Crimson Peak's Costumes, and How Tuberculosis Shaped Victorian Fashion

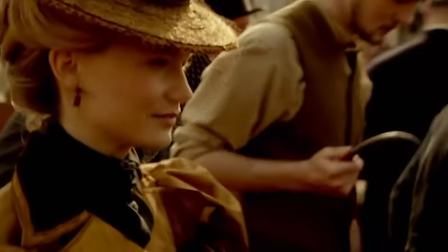If you haven't seen it yet, I do recommend it. It's good. Crimson Peak centers around heiress and blooming young author Edith Cushing, who lives in Buffalo, New York with her father.
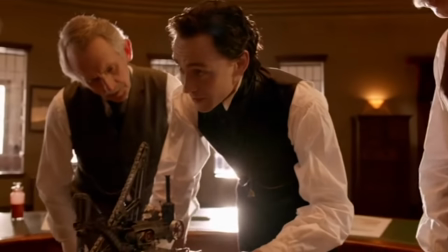She meets Sir Thomas Sharp, a penniless baronet from England, who has arrived in America with her sister Lucille to seek investors for his mining invention.
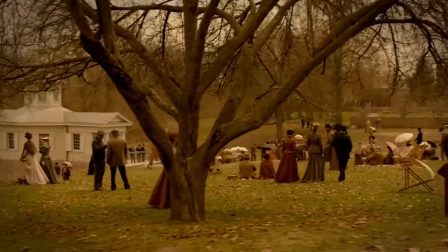Rejected by Edith's father, Thomas then becomes romantically involved with Edith, who has been receiving ghostly warnings from her mother from beyond the grave.
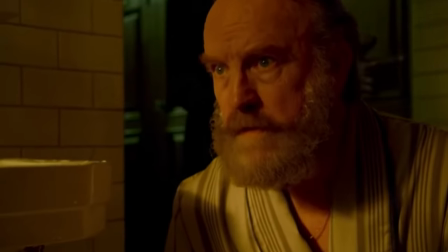Before she can discover the suspicious truths about the sharp siblings that her father uncovered, he's brutally murdered, and thus,
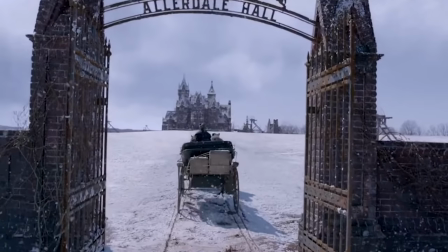Edith and Thomas are married, and Edith returns to England with the siblings to live at the haunting and isolated Allardale Hall.
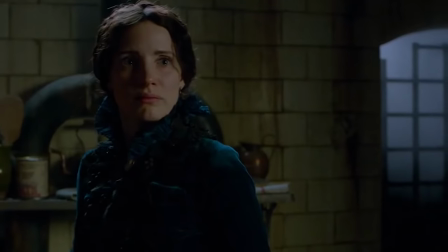Lucille is cold towards her, and Thomas a bit distant, which only grows worse when Thomas and Edith finally consummate their marriage, and Lucille lashes out.
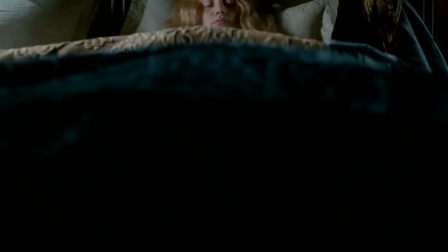All the while, Edith is visited by red ghosts and is growing more and more frail, coughing up blood,
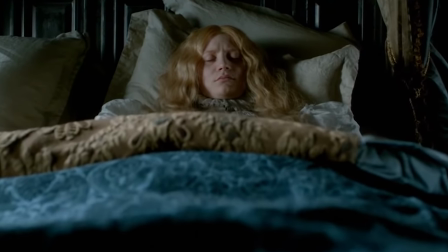matching symptoms of tuberculosis, but actually revealed later to be a slow poisoning at Lucille's hands. But notice how prevalent those sexy, sexy consumption symptoms are. Instead of violent vomiting, we get a, oh no, oh dear, what's wrong with me?
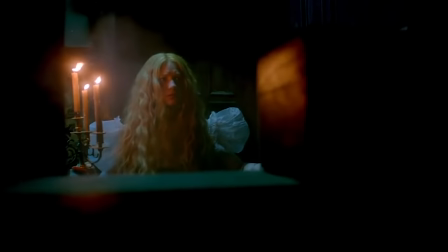After investigating, Edith discovers that Thomas has married and poisoned three other wealthy women for their inheritances, all while maintaining a... an unacceptable familial relationship with Lucille, who murdered her mother to hide it.
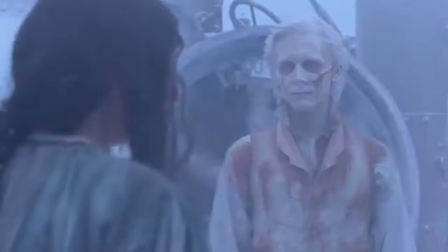Mad with jealousy, Lucille murders Thomas and then pursues Edith and is murdered by her instead,
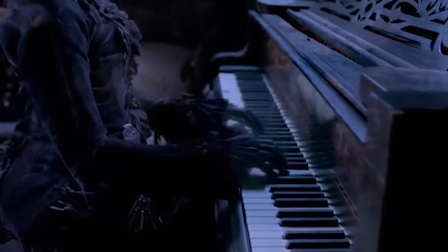becoming the black ghost of Allerdale Hall, doomed to remain there for eternity as it sinks into the red clay mines below.
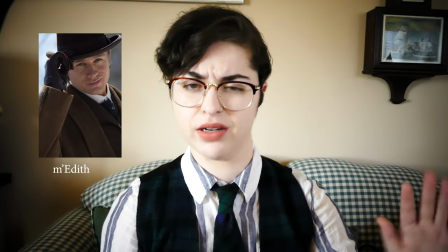Also there's some guy named Alan who's there also, I guess. He's not important. Fashion designer Kate Hawley is the visionary behind this film's garments, and has also worked on films such as the Hobbit, Suicide Rim... Suicide Rim? Whoa! Suicide Squad and Pacific Rim. In talking about how she went about developing the looks of Crimson Peak, she notes that Victorian was merely the starting point. The most important thing, of course, was to retain the silhouettes indicative of the era. If you have that, then you can play around with color, size, and other stylistic elements all you want, and it'll still retain a very strong connection to the time period. Three main facets of symbolism are present in the film as a whole, embedding themselves in the clothes. Size, color, and the concept of the moth, Lucille, versus the butterfly, Edith. Holly remembers the production process in an interview with Jezebel. So we took it from an emotional point of view of the characters, and we put some of the etiquette with certain modes of dress. For instance, we intentionally had Lucille wear essentially one dress in Buffalo when we saw her through the eyes of Edith, they romanticize like they skipped out of a book. And then we go to world of Allardale, where we take the glasses off and we see the reality of the world that they're in. And everything becomes heightened. It's sun and moon, night and day, winter and summer.
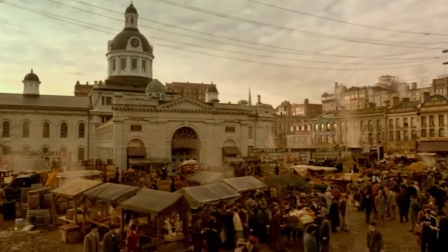Polar opposites. She notes that the film feels like a two-part opera. The first half is in Buffalo, all warm golds and yellows, the world of home and safety.
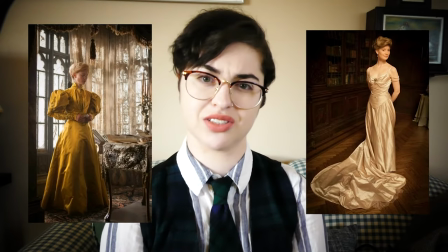Edith that's clad in these yellow tones they're at a good 60% of the film,
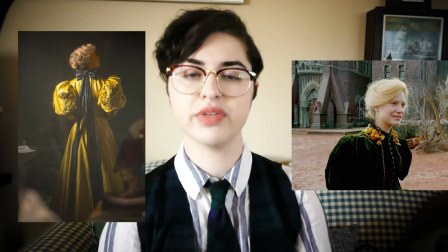though the more time she spends with Thomas and Lucille, we can see a few darker elements weave their way into her garments.
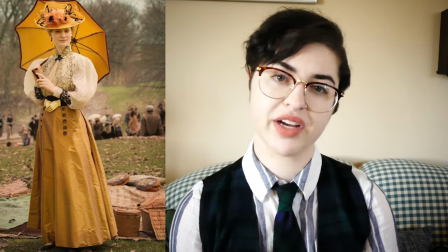For example, the picnic party frock,
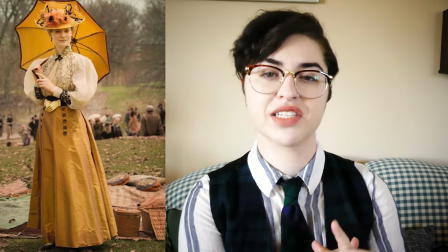which is a two-piece set consisting of a white blouse with Lego mutton sleeves connected to a yellow skirt by a belt that takes the shape of two clasped hands,
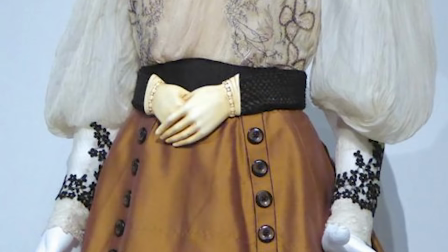the belt part constructed of real woven human hair. The belt part in particular is highly symbolic, representing the grasp that the Sharp siblings now have on her. And the hair, calling to the trends of Victorian mourning jewelry, in which the hair of the deceased would often be woven into beautiful plaits and patterns and worn inside pendants and other accessories.
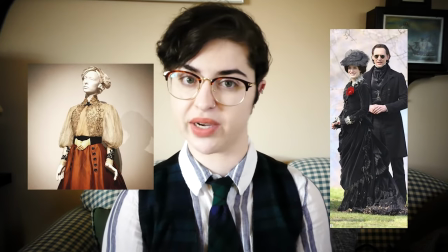The outfit also has black ribbon accents drawing from the black suit that Thomas wears. Opposite Edith, Lucille also wears an all-black outfit in this scene.
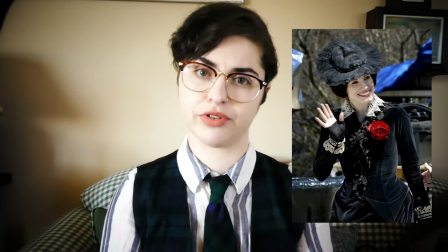A bright red rose on her breast referring to the dress we first saw her in,
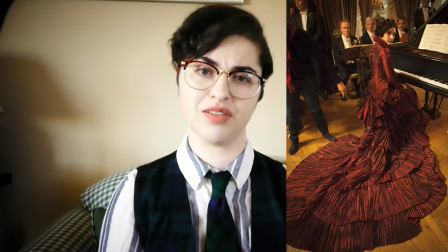an all-red gown in which a long pooling train resembles a pool of blood and fabric twisted up her back gives her the emaciated, starving look of a protruding spine. Edith and Lucille are, in every possible way, complete opposites. While Edith's clothing stays more true to her era in the first half of the film, early Edwardian suffragette themes, Lucille remains completely dated in her wear. Every dress she has is a deep Victorian, went to quite literally show her aristocratic pennilessness. She and her brother, wanting for money, have nothing but frocks over 20 years out of fashion, tied permanently to a crumbling and haunted estate. They are as much a part of the Allerdale mansion physically as they are emotionally, and every part of this is shown in Lucille's wear.
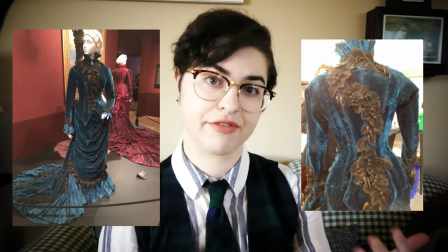Her most iconic dress of the film, the deep blue dress that she wears through most of the second half, is decorated with a garland of dead black woven leaves,
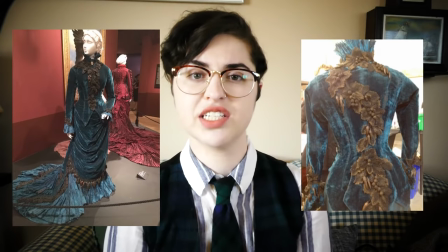literal representations of the diseased vines that cover the house. Lucille mentions these vines to Edith, solemnly saying, nothing grows here anymore. This garland surrounds her, constricting her like every other element of her fashion.
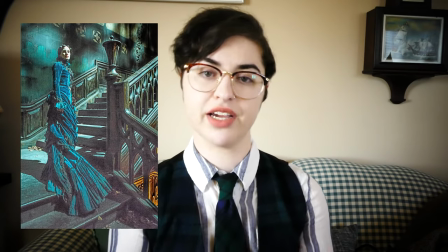Her corset is tight and runs well below her hips, limiting her movement, and her hair is pulled back tightly away from her face. Every one of her dresses covers every inch of her but her head. Her clothes seem to asphyxiate her, strangling her the same way that the house does, and yet she has no escape from it. And by this point, she doesn't care. Lucille's dead blue world of Allardale Hall is the sharp foil to eat glowing golden light. But as Edith spends more time at Allerdale, she too begins to become a part of their world. Her bright colors fade until she no longer has much yellow in her palette at all, and slowly her clothes begin to drown her out, making her seem smaller and more like the trapped butterfly she is.
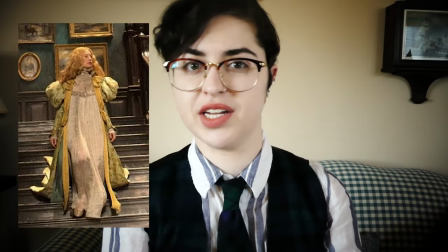This butterfly shape, accentuated by the leg of mutton sleeves, becomes more prominent as Edith's health progressively fails as Lucille slowly poisons her with tea. As the story comes to a head and everyone's secrets are revealed, this is shown very plainly in the fashion.
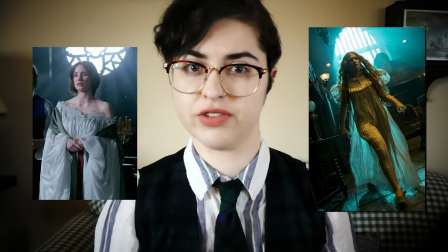Edith and Lucille spend most of the last chunk of the film wearing huge flowing nightgowns. Of Edith's iconic gown in particular, Holly stated that she's like a chrysalis at that point. She's very fragile, so the butterfly is dying and becoming this little husk. It's all about running around in nightdresses through long corridors. That also blended to the fabric. When Guillermo said to me, it's about a house that breathes. That's why we chose the lightest fabric, just a little thing to try and help the storytelling with the idea of the house.
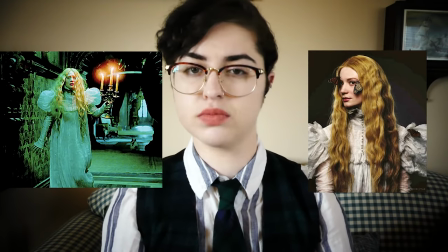Edith wears this nightgown, or is completely naked, in her moments of vulnerability, when she sees the Red Ghost especially.
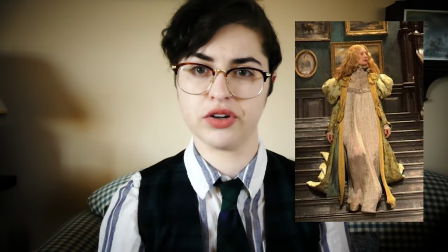The massive billowy nightgown is accentuated by her green, embroidered robe and the way her hair is let down, cascading all around her.
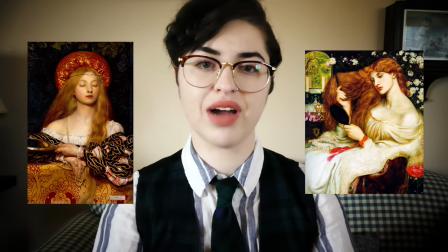The decision to have her hair this way comes inspired by pre-Raphaelite paintings and drawings of women with very long hair. Specifically, The Bridesmaid by John Everett Mieh. Considering that this is the point in the story when Edith is shown to have lost almost all of her power,
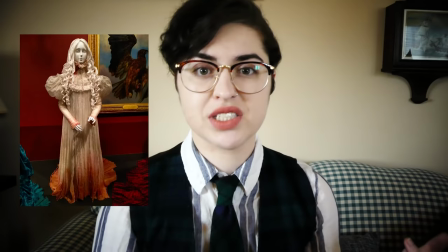or something she later reclaims, she is wearing the Victorian equivalent of nothing.
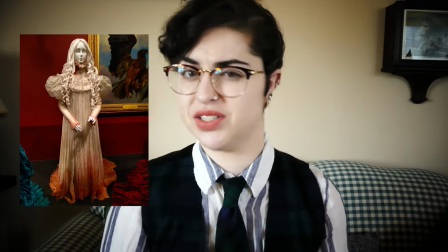To the Victorian era, the nightgown is as good as naked, while still wearing fabric. Edith's nakedness at the end is indicative of her powerlessness and entrapment at Allardale Hall, where the only exit seems to be death.
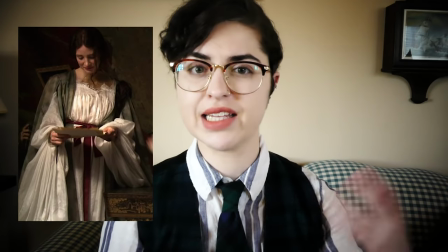Lucille, on the other hand, also wears a white nightgown with a green robe over it. Hair finely let down for the first time, only when Edith has discovered her true intentions and identity.
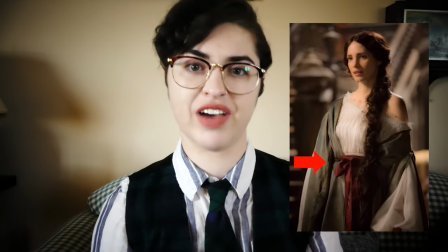The difference lies in the bright red belt she has tied around her waist. that fabric taint of blood, just like the role that the rose brooch played earlier in the story. But unlike Edith, Lucille has spent the entire film hiding her true self, and it's here that she finally shows us who she truly is, untethered, uncorseted, and unconcealed. And though this is where she's at her most terrifying, confronted, and angry, this is also where she is the freest she's been yet. In addition, this is the most that we see Lucille move as well, whereas before it would have been nearly impossible for her to get around with any speed or exaggeration, Now she's running up and down stairs,
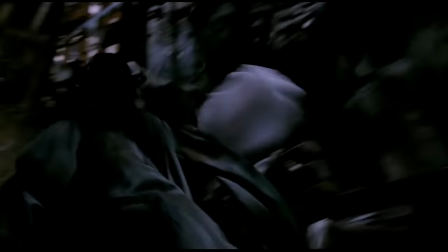through hallways, all over the place.
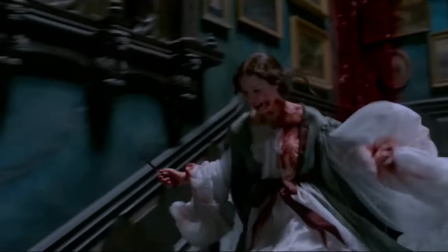The design of the gown is simple, but the way it moves with her makes it seem all more complex, as if she herself is already one of Allardale Hall's ghosts. Crimson Peak takes the finest morbid elements of late Victorian fashion and uses it to its advantage, twisting the macabre of real life and turning it into something truly horrifying in the most beautiful way.